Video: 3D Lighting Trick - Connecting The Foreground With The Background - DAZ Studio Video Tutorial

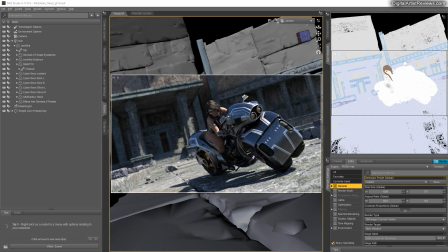(0:00)
Hey guys, welcome back. This is Vicamera from Dreamlight. Welcome to another cool video here, and I'm gonna talk about a cool lighting trick that is often missed or overlooked. Now, if you've been following me, you know that
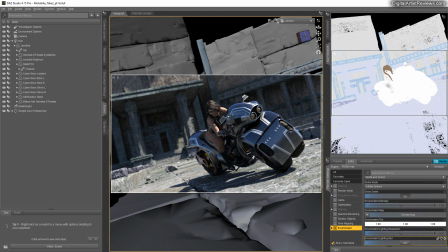(0:15)
contrast in the images, and that it's often beneficial to use the main lighting,
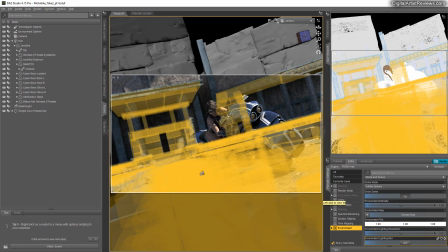(0:22)
in this case the sun, as a very strong kind of shadow caster from the side or from behind,
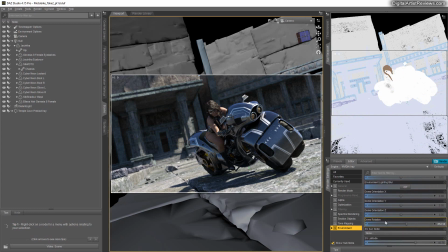(0:29)
so that it looks more dramatic and cool. Because let's face it, if this scene were to be illuminated
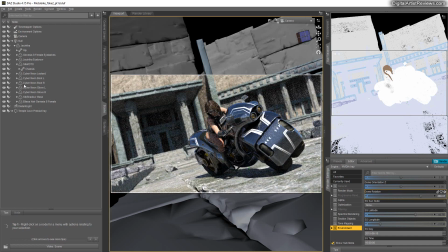(0:38)
from the front, it would look kind of dull. Alright, so a cool trick is to always use side and back lighting,
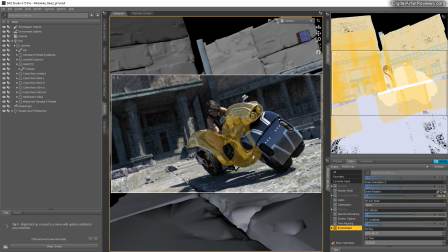(0:45)
and that is often then paired with additional fillers from the front to ease in the scenery.
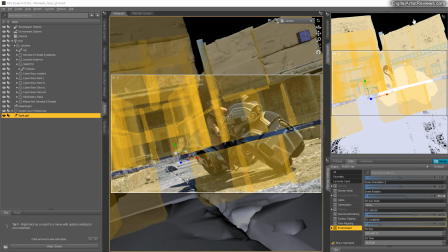(0:53)
So in this case, I would just throw in an extra spotlight.
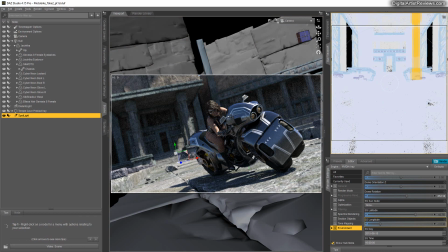(0:57)
I would change that light's camera and just move it back in the scene a little bit.
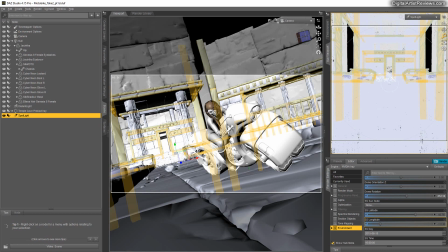(1:03)
Let me just pause while I'm doing this.
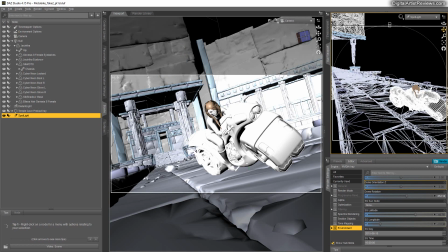(1:07)
And I'm gonna put it low on the ground so it doesn't interact so much with the floor.
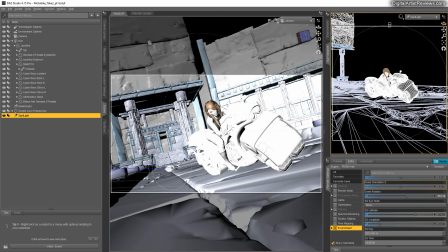(1:14)
All right, just aim straight at the action and make sure it's a large, nice
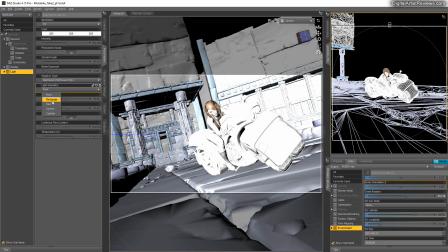(1:24)
type of light, like a rectangular shape or something like that, with a little bit of size, so it becomes soft towards our character.
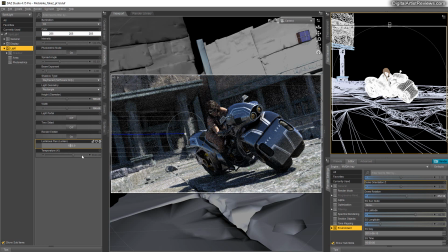(1:33)
And now I'm just gonna throw in some intensity, and we have that extra lighting on her right now. All right, now very often when illuminating using this technique, you end up with a kind of dark background, right? I'll just dim this a little bit.
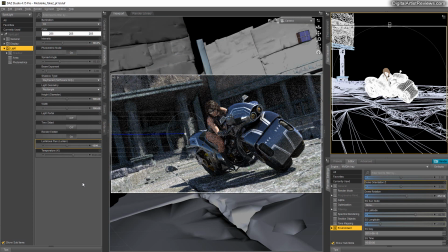(1:55)
And the thing I want to talk about today is
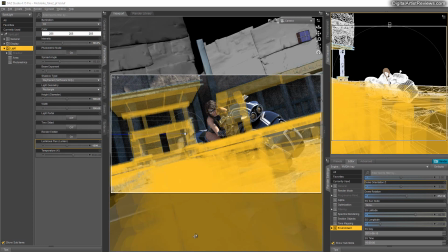(1:59)
something I call connecting the scenery with the background.
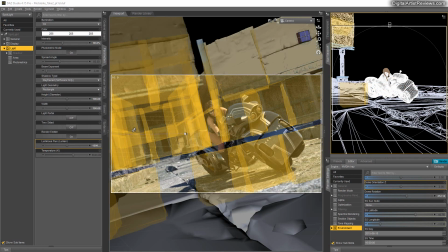(2:05)
And in this case,
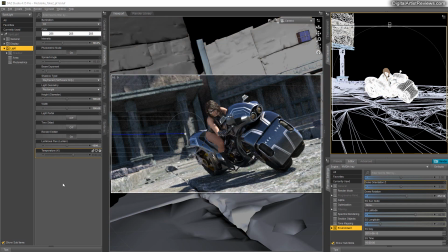(2:07)
the way I rotate the sun is I wanted to have as much side lighting as possible on this, and obviously create some tension and cool contrast. And in doing that, I also illuminated some of the pillars in the background, but it's still kind of dark here and there.
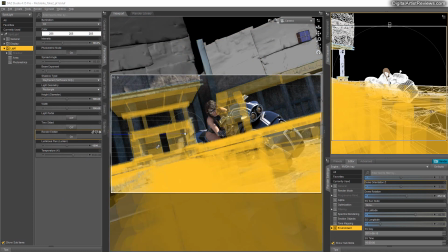(2:24)
And in order to connect the very harsh lighting we see here, partially obstructed with nice shadow, right?
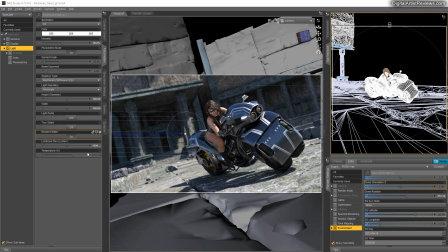(2:32)
You want to avoid large areas that are lit because that draws attention. But you want to connect the harsh lighting here in the front towards the background by adding some kind of additional stripe of lighting here in the back.
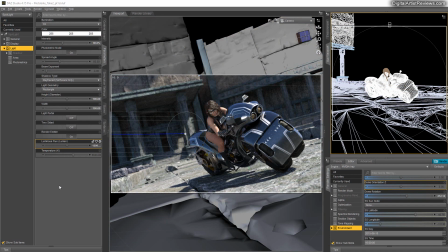(2:46)
And sometimes it's not possible to achieve, depending on, well, the scene you're having or the props you're using and so forth. So it's always good to add another, you guessed it, spotlight, right? So I'm gonna do that.
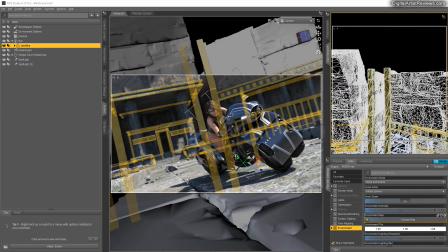(3:01)
And while I'm navigating it to the right position, I'm gonna just quickly pause the video. And now when adding this secondary light, or in this case, the third light actually,
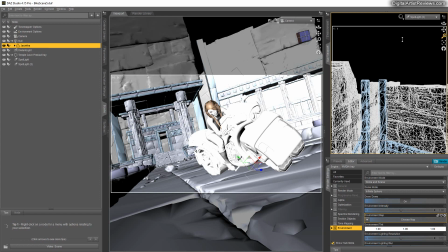(3:10)
you wanna make sure it's kind of mimicking what the sun does, right?
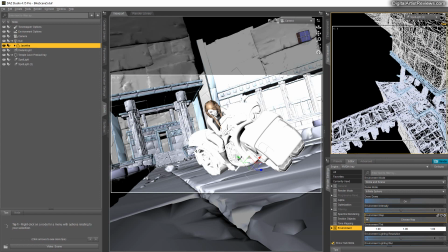(3:15)
It doesn't need to be exact 100%.
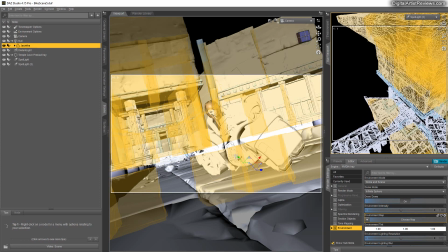(3:18)
But you want to have it slightly roughly from the correct angle so that it doesn't look weird. Now, having that said though, it doesn't need to be exact the same angle, but I'm just looking at some kind of additional stripe here in the background.
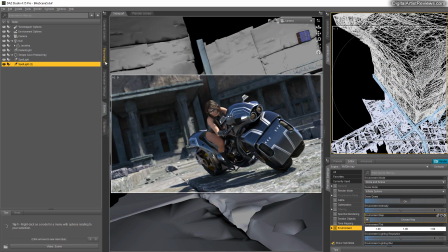(3:34)
So what I want to do with this light, I want to make sure it's kind of narrow.
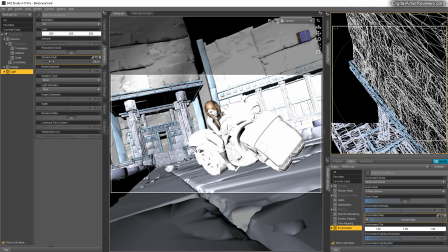(3:39)
I don't want to illuminate the whole set, right? I just want to cast a very narrow stripe of light, something like that.
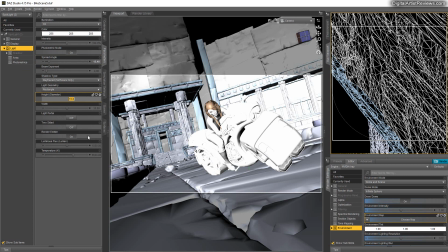(3:46)
Let's use a rectangle on it as well. Let's use just 10-10 and just add some illumination and see where that takes us.
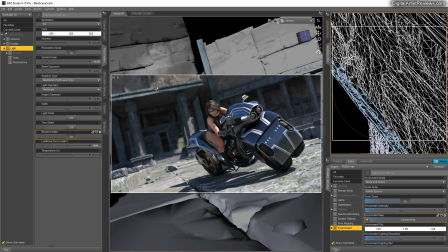(3:56)
There we go. That throws in some extra light.
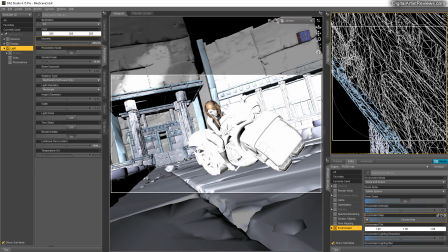(3:59)
I'm gonna increase its intensity and just see exactly where it goes and what it does.